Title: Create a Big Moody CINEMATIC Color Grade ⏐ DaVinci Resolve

All right, welcome back to another video. So in this video, I want to do another color grading breakdown on how I achieved the look for this short sequence.
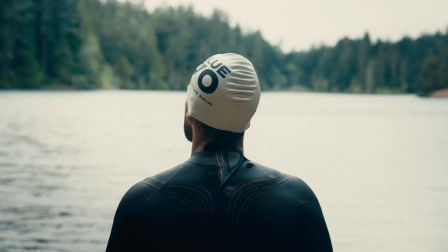0:08 When it feels scary to jump, Ian, that is exactly when you jump.
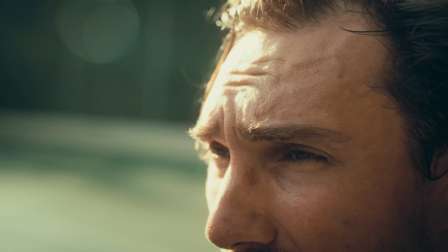0:15 Otherwise, you end up staying in the same place your whole life. And that I can't do.
So I should make a disclaimer that I'm not a professional colorist, so I'm just learning as I go. But without further ado, let's hop into DaVinci Resolve. All right, so I should mention that I'm working in a color managed timeline.
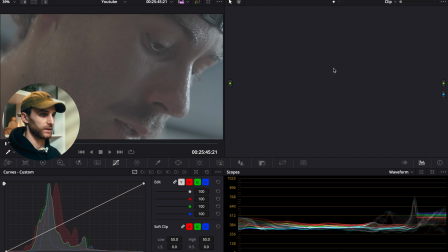0:31 So what I want to start with is I want to start by going into the timeline section of the nodes in the color space rather than the clip section. Within the timeline section, we're going to be affecting the entire timeline.
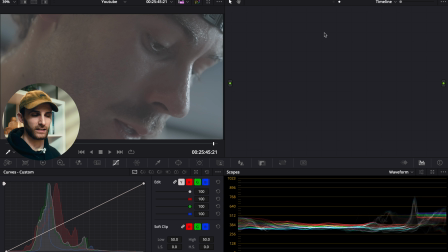0:45 So every single clip that is within the timeline, it just speeds up the color grading process, allows us to establish a base grade for all of our clips. And then we can fine tune it in the clip section afterwards. So we're gonna work a little bit backwards today and I'll show you what I mean. So to start things off, what I wanna do is create 8 serial nodes.
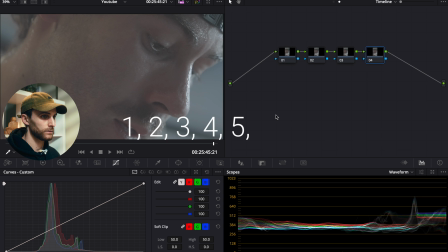1:05 To do that, you can just do Option S, just press that repeatedly. All right, so let's just get this a little bit organized here. Bring that down. And so, like I said, we're gonna start backwards.
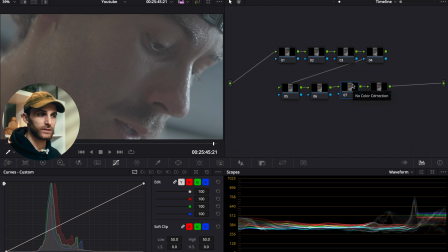1:20 So we're going to start actually here in the second last node. And what I want to do here is I want to drag and drop a color space transform. So I'm going to label this first as our out. And then we're going to go to the effects panel and we will search up color space transform.
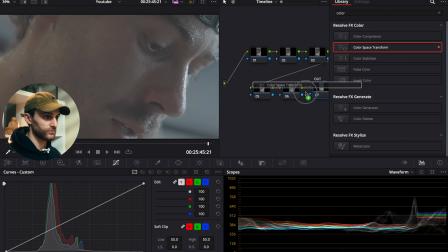1:38 And let's drag and drop that there. So what you want to do is you want to first select your input color space and your input gamma that you use to actually shoot these clips. So whatever color space used in camera, that's what you're going to want to select. So for me, I was shooting on a Sony camera,
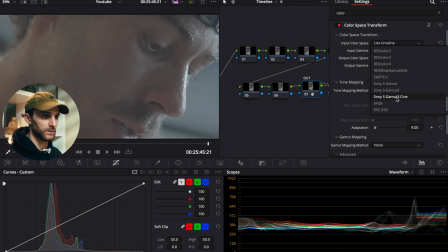1:55 so I'm going to select Sony S Gamma 3 Cine as our color space,
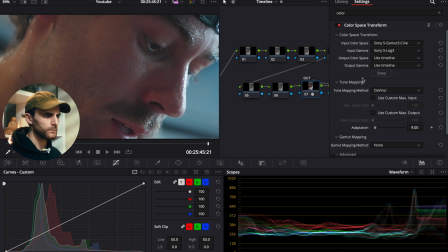2:01 and the input gamma is going to be S Log 3. Then for our output color space, what we want to do is we want to select Rec 709, and for the output gamma, we want to select Cineon Film Log, and I'll explain why we want to select Cineon Film Log in a second here.
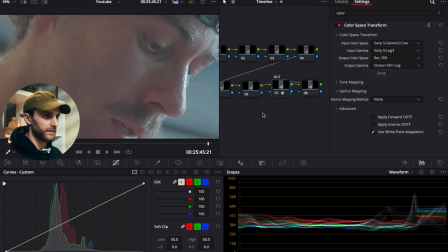2:18 So after that, that's all we have to do there. Then we will go to our last node. So our last node is probably going to be the easiest node in the entire node tree. So with this one, what we're going to do is we're going to actually just use one of the DaVinci Resolve filmlets.
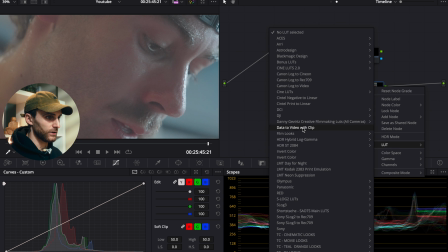2:34 And I personally like the Kodak 2383 D55.
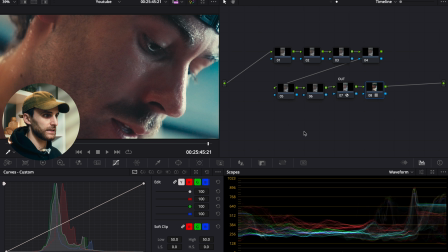2:39 So we're going to apply that, and it just does an excellent job of emulating film print.
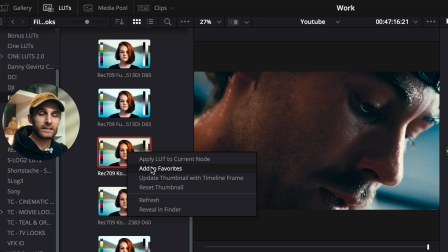2:44 So the reason why we selected to use the Cineon Film Log is because the Kodak
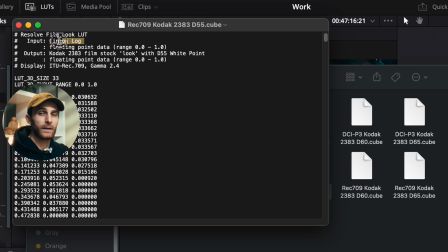2:50 2383 LUTs are meant to be paired with a gamma of Cineon Film Log.
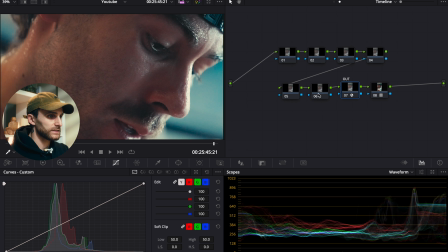2:55 So that's just what complements them best. All right, so next, what we want to do is we want to create a contrast curve. So we want to reintroduce some of the contrast back into our image. And we want to add more depth to the image. What we want to do is we want to first label this node as contrast curve.
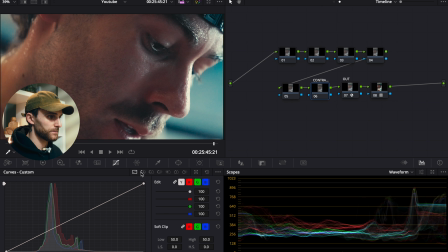3:12 And then we're going to go to our curves tab here. And I'm just going to make it a little bit bigger here. So I'm just going to do the expand button.
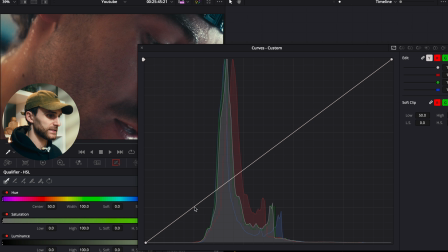3:19 What I want to do is I want to add a control point first in the bottom left hand quadrant here, just right down here. So this is going to be dealing with our shadows. And then I'm going to also add a control point in the top right quadrant as well.
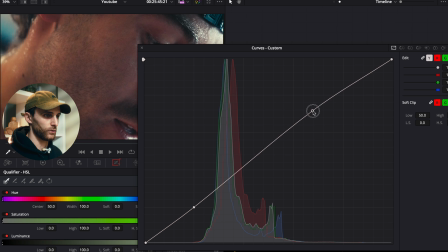3:35 So that'll be dealing more with the highlights and midtones. Okay, so for the control point that's in the shadows, what I want to do is I want to just drag it down and to the left a little bit.
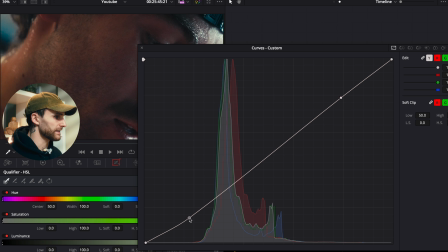3:48 Just adding a little bit more depth to our shadows here. And then this is also creating a toe for our curve. And then for the highlights, what I'm going to do is I'm going to just drag it up and to the right slightly. Just kind of adding a bit of a pop to our highlights and midtones.
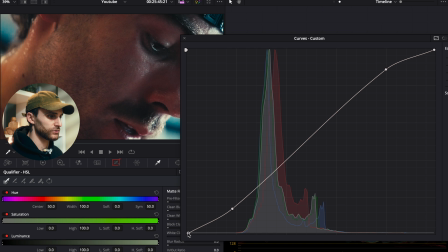4:08 And then what I'm also going to do is I'm going to take this far left control point here in the shadows, and I'm just going to bring it up ever so slightly. And this is going to prevent our shadows from actually clipping. There's nothing worse than seeing an image with shadows that are clipping.
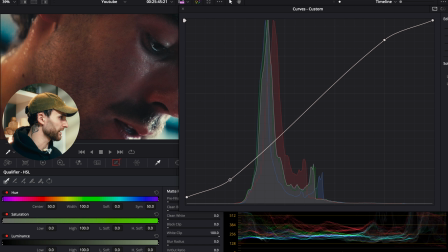4:21 And then we can kind of adjust and play around with it as we see fit. And if you're worried about the highlights clipping as well, you can do the exact same thing.
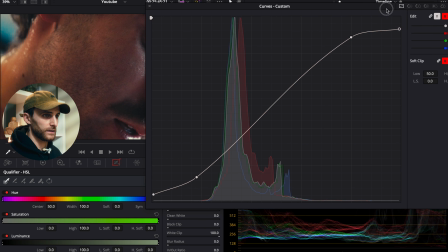4:30 And so I'm going to turn on our editable splines here and just
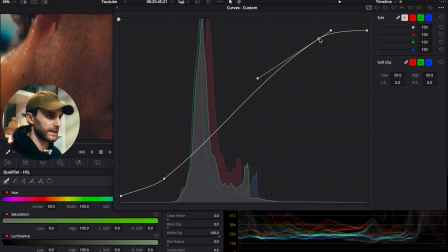4:37 create more of a curve and straighten out this line here.
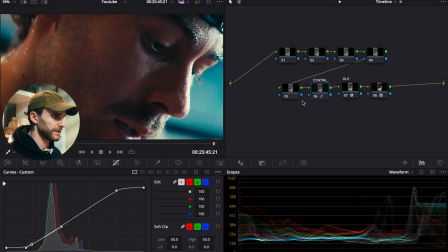4:44 All right, so we'll exit out of the curves here. So already you can see it's creating a lot more depth to our image. And it's adding significant contrast to the shadows without them actually clipping. All right, so moving on to the next node. This one, what we're gonna do is we're gonna add even more dimensionality to the image and make the image pop.
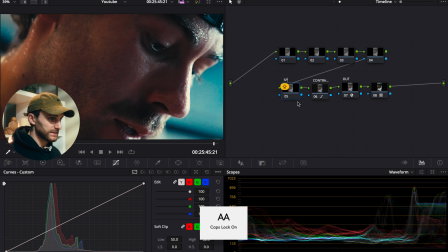5:02 So with this, we're gonna do our split toning. So what this does is it actually adds that color separation to our image,
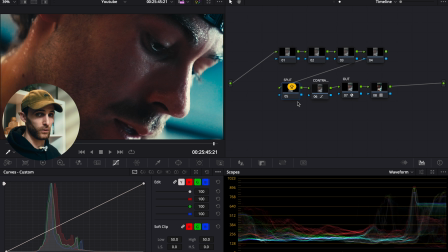5:09 making our subject seem as if it's more front and center, and our shadows seem like they're further back. And so the way we're gonna do that is we are gonna make our shadows a little bit more on the cyan side, and then we're gonna add a little bit of warmth to our midtones and our highlights.
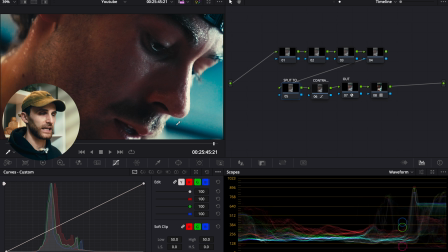5:26 And instinctively, the human eye naturally thinks of shadows that are slightly more blue or cyan as being further away. So it's just gonna create that dimensionality to our image and make it look more cinematic.
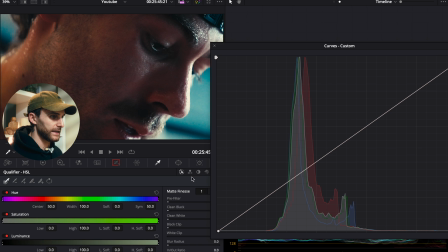5:42 So to do that, we're gonna stay in the curves panel here. And what we are going to do is we're gonna work with the individual curves.
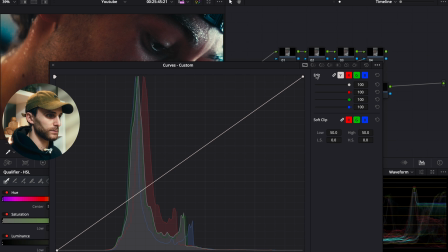5:49 So the green, the red, and the blue curves. So to do that, we're just gonna unlink them here.
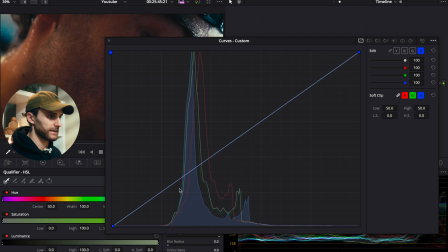5:55 And let's start with the blue curve. So what I'm gonna do is I'm gonna add a control point somewhere down here in the shadows, and then I'm just gonna push it up ever so slightly. And then I will also add another control point just a little bit further up. And I'm gonna hold down Alt and bring it to the line here.
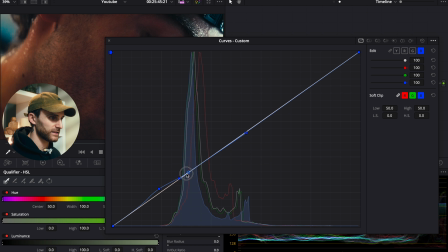6:15 And so then it will, by holding down Alt, it just locks it in place here, and you can just adjust it as you see fit.
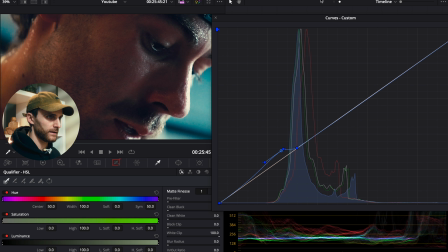6:21 All right, so that's probably good there. And then what we're gonna do is we're gonna move on to our green curve.
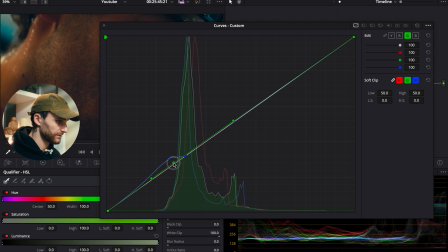6:27 And we're gonna do the similar thing, but just slightly less. We're just gonna shift it up there, and then again, add another control point, bring it down to the same place where the blue control point is on the line. And with this, what we wanna do is we wanna make it a bit more cyan.
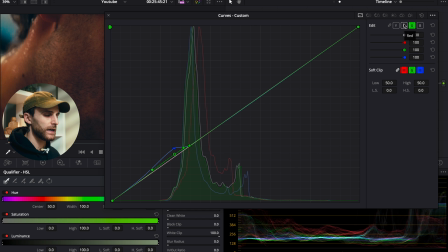6:43 Next, what we wanna do is we wanna work with the red curve. And the red curve, as I mentioned, is gonna add some warmth to our image in the midtones and highlights. So what we're gonna do is we're gonna select a control point somewhere along here, and we're just gonna push it up ever so slightly,
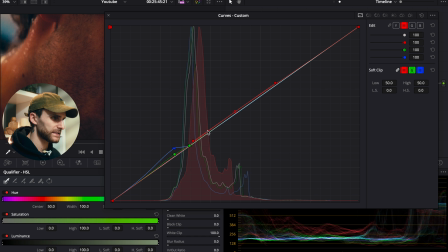7:00 adding another control point further down around the same place where the other control points for the green and blue are, locking it onto the line. And so you can see that already
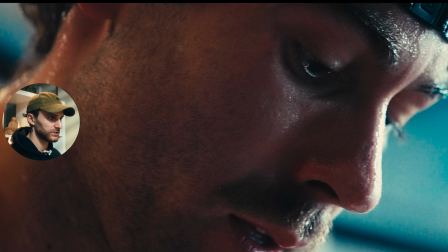7:13 adds quite a bit of dimensionality to our image, really putting more emphasis on certain features of our subject.
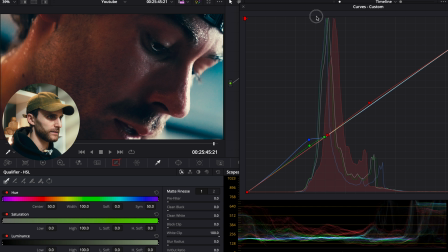7:20 And so what I'm gonna do is I'm gonna actually reduce the amount of the red curve here.
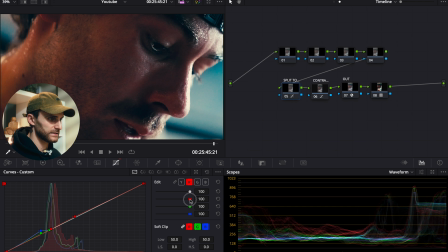7:25 And I'm just gonna do that by using this slider here. It's just a little too much. Bring it down ever so slightly there. Perfect. We don't want the red curve spilling into our shadows. So that's why we're putting the control point there, and vice versa. We don't want the blue and green curves to spill into our midtones and highlights too much.
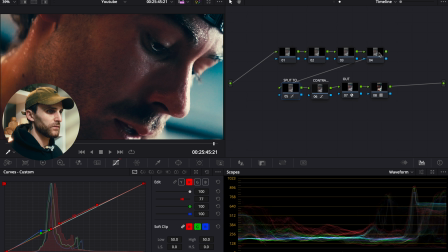7:44 So we're putting the control point there. All right, so moving on to the next node. The next node is going to be our palette. So it's where we can fine tune, adjust some of the specific colors in our shot. And so let's first just name that as palette.
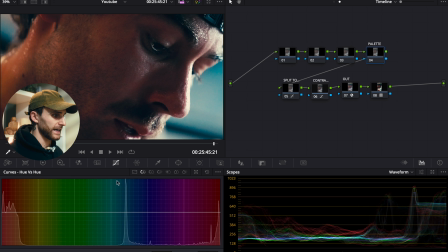7:57 Perfect. All right. And with this, we're going to be working in the hue versus tabs here. So we're going to start things off in our hue versus hue. All right. So first I'm just going to target the blues a little bit, and I'm just going to change the color of that ever so slightly, just bringing it down.